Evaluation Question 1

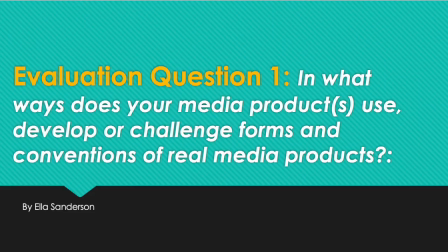[0:00]
Hi, welcome to my presentation on my first evaluation question: in what ways does your media product use, develop, or challenge forms and conventions of real media products? Today I'm going to be looking at 3 of my media products that I've produced over the last 6 months.
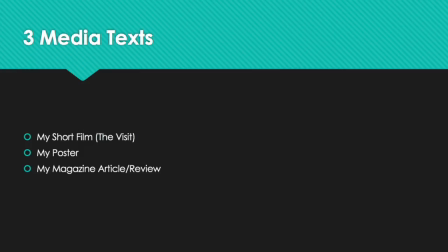[0:13]
My short film, The Visit, my poster for my film, and also the magazine article that I wrote in reference to my film.
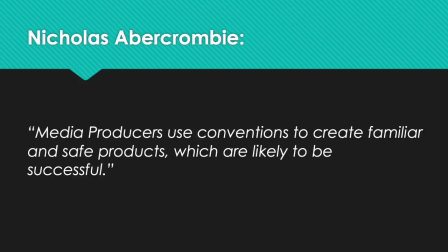[0:21]
As the film theorist Nicholas Abercrombie stated, media producers use conventions to create familiar and safe products which are likely to be successful. I definitely feel that my products predominantly follow typical conventions,
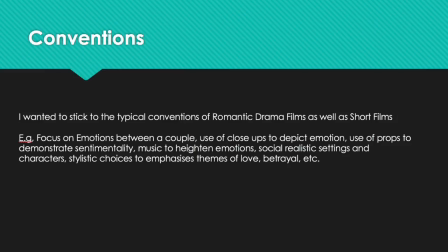[0:33]
not just of real short films, but also conventions of my chosen genre of my film, a romantic drama. I did this through subject matter and also use of characterization. I will first be analysing my film in terms of a 5-part analysis,
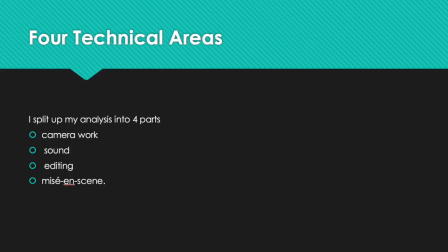[0:46]
picking certain sections from the film and evaluating them in terms of 4 technical areas: camera work, sound, editing, and mise en scène. I feel that by commenting on these areas, I will point out what sections of my film follow conventions of real media products in general, and also in terms of my chosen genre.
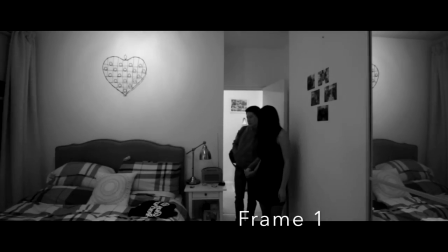[1:02]
For the first frame, I chose the montage of Alex looking around the bedroom. I use sad music here to heighten the emotion,
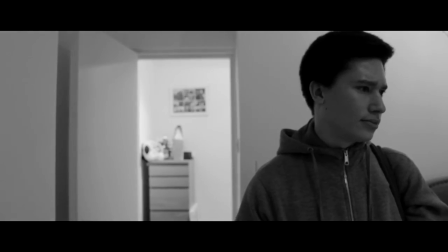[1:09]
and also Foley sounds and the use of a high pass in the jazz music to create a realistic diegetic sound atmosphere in the next room to suggest a party.
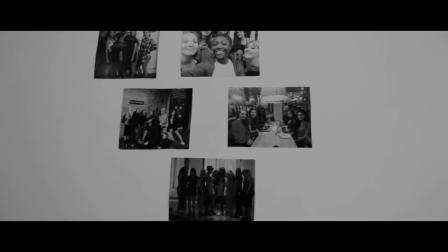[1:17]
The use of mise en scène in this scene, such as the props of the photographs on the wall and also the photo on the bedside table,
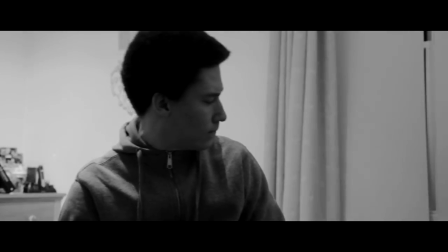[1:23]
signifies to the audience sentimentality, which is typical of romantic dramas, using objects to create significance and heighten emotions.
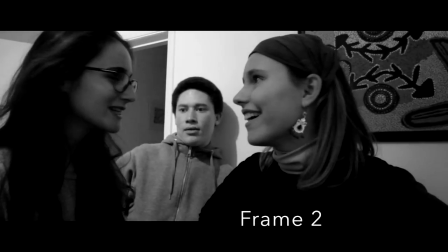[1:32]
The use of camera in the shot makes him seem discluded, minimised, and also isolated.
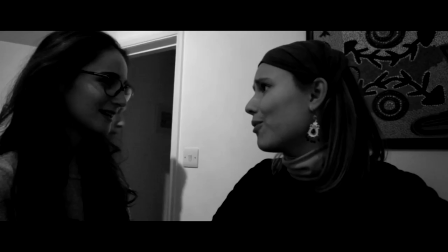[1:36]
I did this on purpose so I could signify to the audience through a metaphor that he was squeezing his way into the party and society and also trying to fit in with June's friends.
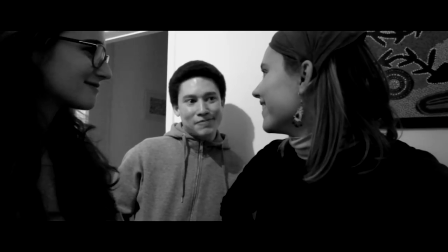[1:45]
This heightens the theme of also social realism, the audience being able to relate to Alex and feel sympathy for him.
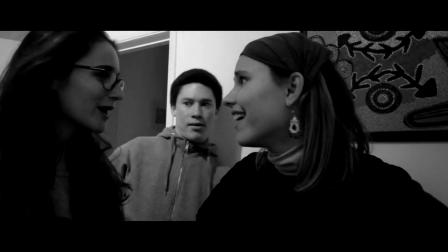[1:51]
I used jazz music here to create a pretentious theme and atmosphere, giving away unspoken themes in the film, such as feeling isolated and different from everyone else.
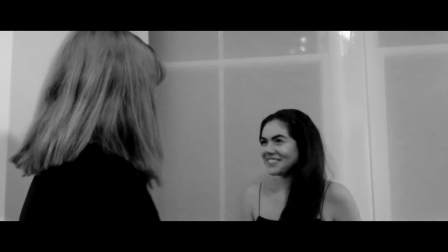[1:59]
A common convention within short films is for the music to either suit the mood of the protagonist or be deliberately opposite to create an interesting contradiction.
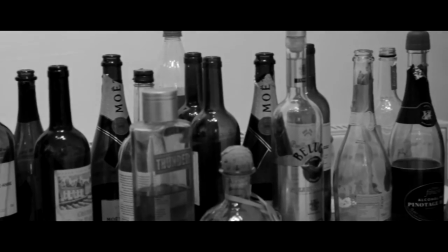[2:07]
For the third frame that I chose in order to demonstrate how my short film was conventional to real media products is when I used a pan when Alex is getting drunk.
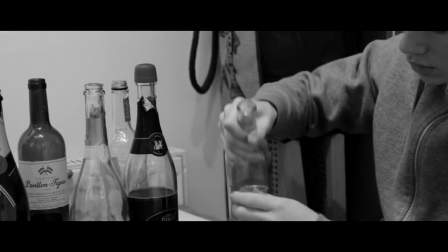[2:16]
The conventional use of a pan is normally used to connect 2 objects together. In this case, the bottles of alcohol with Alex further emphasised through the mise en scène, with Alex taking another drink, showing that he is getting drunk.
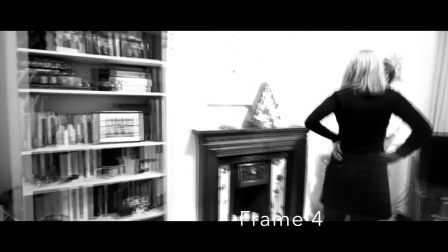[2:28]
For my 4th frame, I decided to depict the editing technique that I used in order to show Alex's unsteadiness when he re-enters the party drunk.
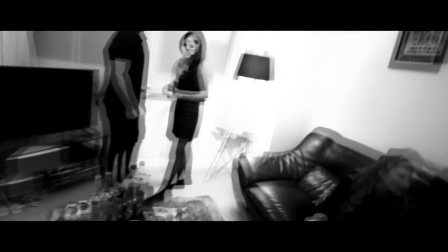[2:36]
This conventional use of editing represents the protagonist's mood. Also, the use of the POV shot is conventional as it represents what the protagonist sees.
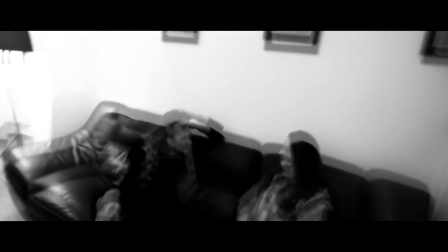[2:45]
We are experiencing his experience, conventionally used when depicting a character drunk in a film,
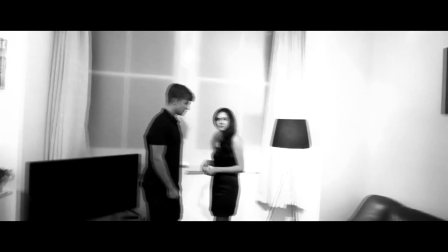[2:50]
as it helps highlight their intoxication through editing techniques, unsteady camera work, etc.
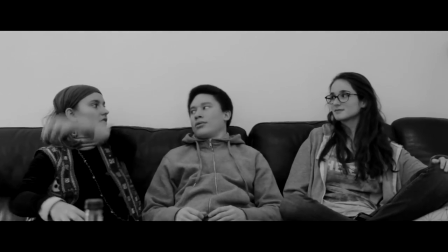[2:55]
When he sits down, the use of not including the other 2 girls in the shot creates a feeling of claustrophobia for the protagonist.
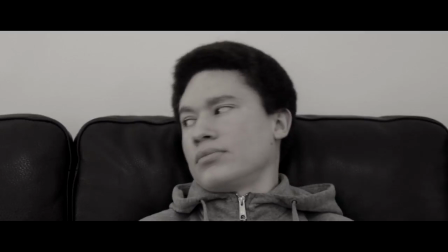[3:02]
We as the audience are fully focused on his reaction to the conversation around him. This tight framing is conventional in terms of focusing on the psychology of the main character.
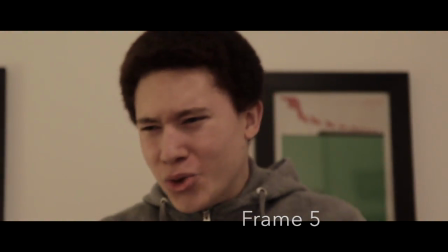[3:11]
The 5th frame that I decided to use to demonstrate how my product is conventional to other real media products is Alex's speech.
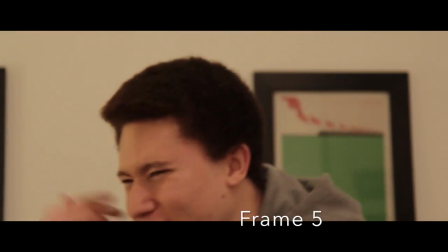[3:19]
I edited Alex's speech in a very conventional way, depicting him speaking, with a wide shot to establish the scene and his movement,
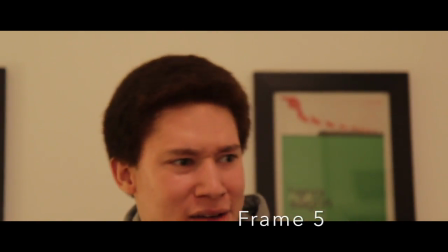[3:27]
reaction shots of various party goers to signify to the audience how they feel about Alex's speech,
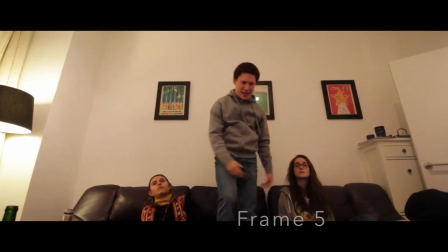[3:32]
whether they approve or not.
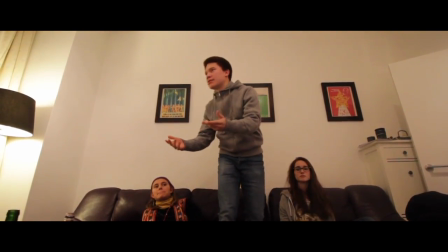[3:33]
Then switching between 3 different viewpoints allows the audience to dissect the experience and see how the protagonist is acting in the environment, as well as the reactions.
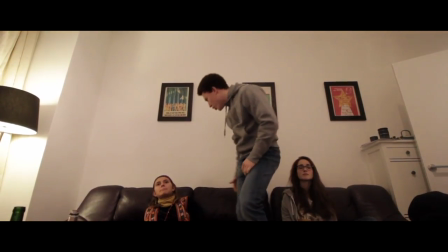[3:42]
I decided to decrease the volume of the music significantly in this scene because I wanted to show the seriousness of the situation.
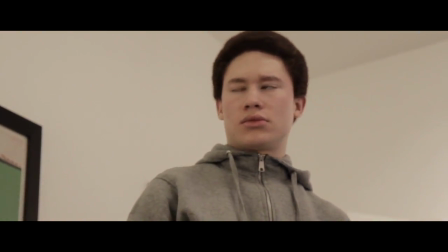[3:48]
The sound is no longer necessary to depict Alex's internal emotions. He is being honest, outwards, therefore music is not needed.
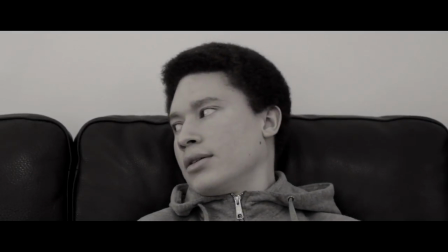[3:56]
Something unconventional that I used in the scene, however, was the change from black and white to colour.
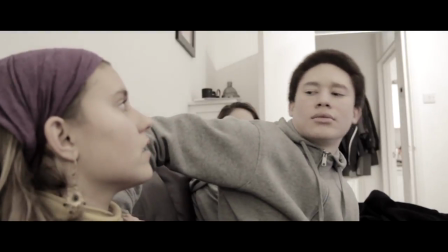[4:01]
I wanted to do this so I could represent him trying to communicate with the audience, trying to make them see the world as he sees it, one that is vastly different from their own.
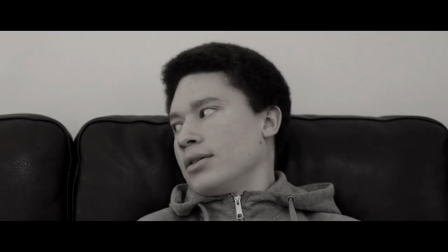[4:10]
This is unconventional,
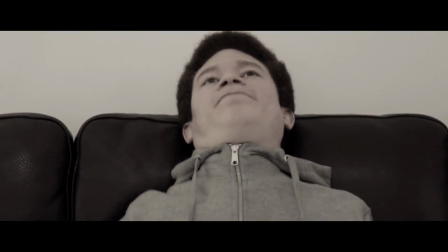[4:12]
as conventional films will normally stick in either black and white or colour as a style preference rather than something to be used as a tool for emotional impact.
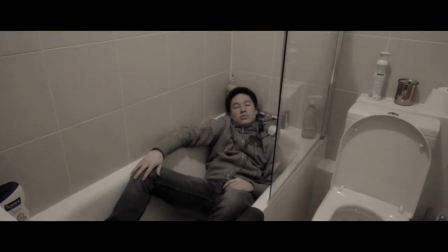[4:20]
Overall, my film has employed most conventional techniques to create a film that easily communicates its plot and purpose.
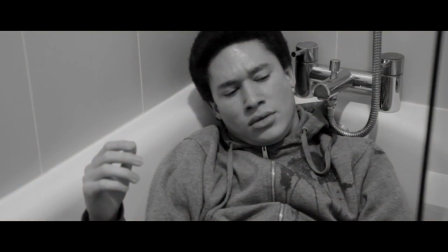[4:26]
Through my research of other film texts, I analyse how films enjoy various editing techniques and camera work to portray meaning and make it easy for the audience to understand what is going on.
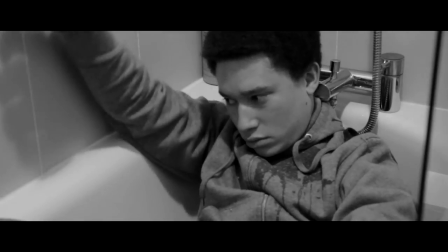[4:36]
In terms of conventions in the structure, I think I stayed within the conventions of the short film structure.
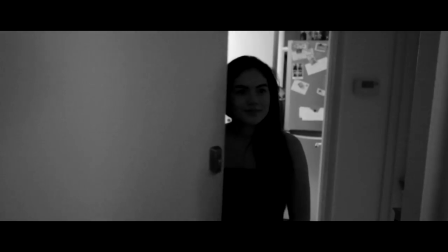[4:41]
I introduced minimal amounts of characters, Alex and June,
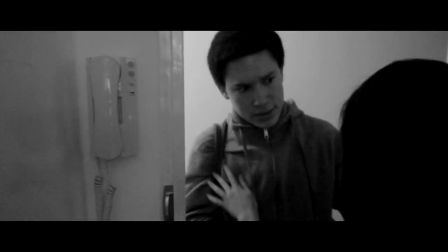[4:45]
and immediately established their relationship in the first scene when Alex goes to kiss June and she rejects him.
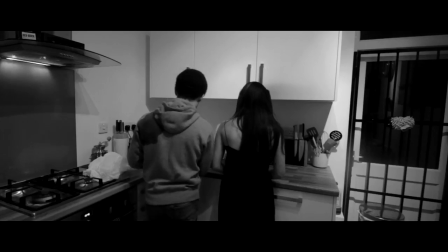[4:51]
I also kept within one location, so the audience can easily follow the events and understand the concept of the story and the themes explored,
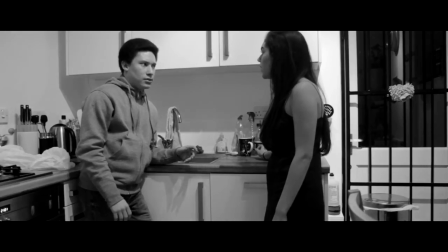[4:58]
as well as keeping a certain tension to the film of it being in one place. I also restricted it into one time frame, one evening,
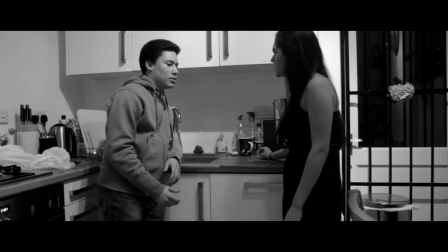[5:05]
so it is an intense experience where lots of events happen and the audience is always interested
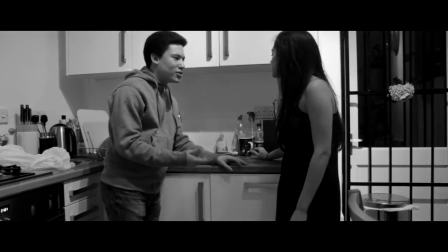[5:10]
and doesn't become lost and confused with multiple days' worth of events introduced in a short space of time.
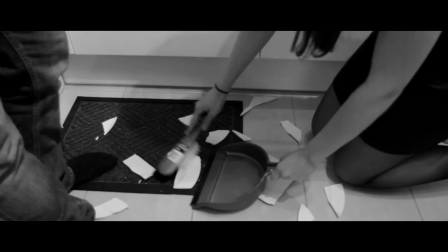[5:16]
I also conventionally employed the use of pity, fear, and catharsis introduced by Aristotle.
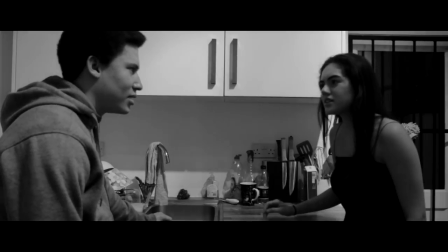[5:22]
We feel sorry for Alex when he is being excluded, fear when he makes his speech, and experience catharsis in the fight between him and June at the end of the film.
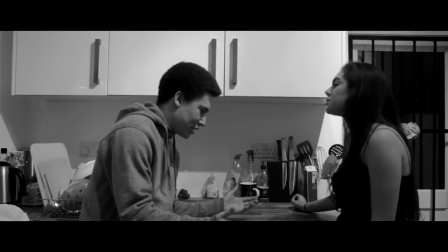[5:31]
I also ended the film with an open ending, which is typical of short films and also short stories in literature.
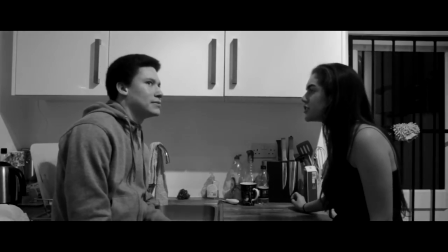[5:37]
We are not sure what will happen to their relationship.
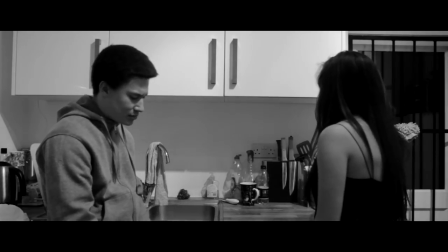[5:40]
We are introduced into a certain section of time where we do not know the past or the future of the characters, just the section of time the audience has been given.
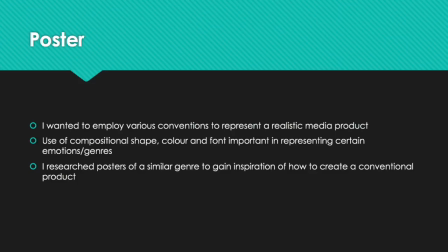[5:47]
After completing my film, the next ancillary task was to create a poster to advertise my film.
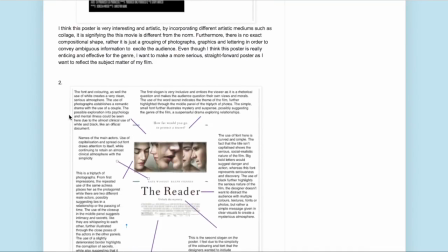[5:53]
As I wanted to create a product that was successful and recognisable as a product for my film, I researched various real media products of a similar genre. I wanted to create a product that introduced my characters, the settings, and possible themes of my film, such as in the posters depicted here.
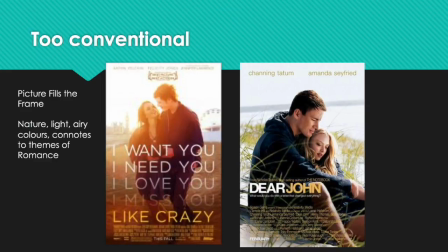[6:08]
But after looking at posters that were highly reliant on the photography of the couple together and the photo filling the poster, I felt that it was too obvious of the genre being advertised. I wanted to experiment a bit and create an enticing poster that was slightly ambiguous. This is when I became inspired by the minimalist structure of the poster from the film The Reader.
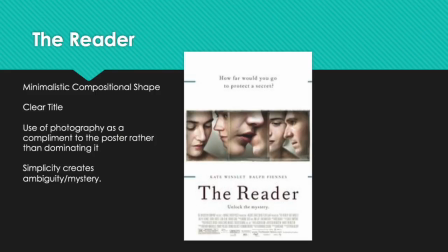[6:27]
The use of a simple triptych at the top of the poster with the title simply laid out underneath along with the slogan was very mysterious, but also gave little hints away, such as the 3 photos depicting boys of different ages but the woman remaining the same, suggesting that the film was about time or about her relationships with different men.
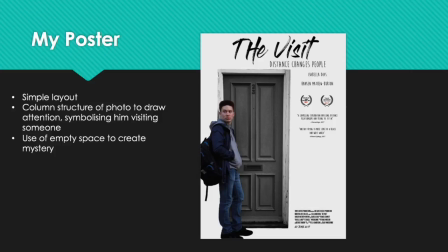[6:44]
I decided I wanted to recreate this minimalist design by doing a photo shoot of my character in front of a door. This is a conventional aspect for the poster design, as I am using a photo that is suggestive in the use of objects to create symbolism. The protagonist standing in front of a door, suggesting that he is visiting someone or he is lost.
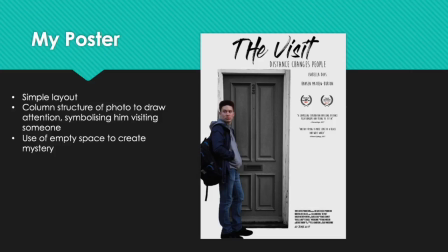[7:02]
After editing the photo into my poster design, I began to think about how font and colouring can suggest themes or the genre of my film.
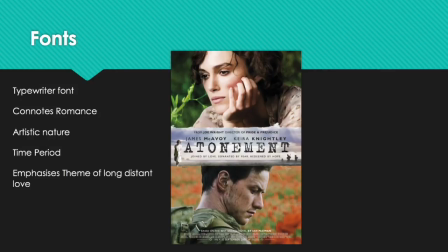[7:09]
Looking at other examples such as Atonement, the use of a typewriter font not only connotes to the wartime period, but also the romantic aspect of the couple writing letters to one another and developing their relationship over a long distance. I wanted to recreate this long-distance romance idea to enhance the theme of love and the genre of a romantic drama,
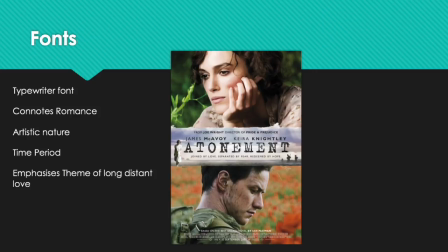[7:29]
depicting the struggle of relationships put under pressure by distance, class, or religion. This use of serif fonts was common in multiple romantic drama posters that I looked at, but the most interesting posters to me were the ones with fonts that seemed handwritten or individual.
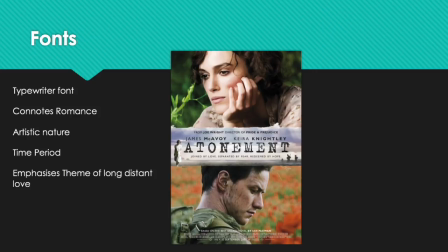[7:44]
In a way, my use of fonts subverts the traditional media products of posters, as more indie films would be more experimental with the themes that they wanted to portray with their font.
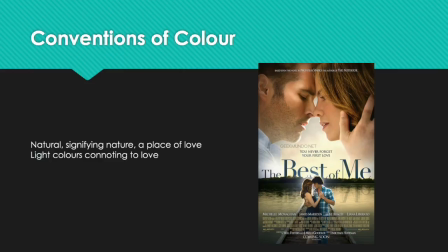[7:53]
I felt that my use of colouring for my poster is also quite subversive of traditional romantic drama posters.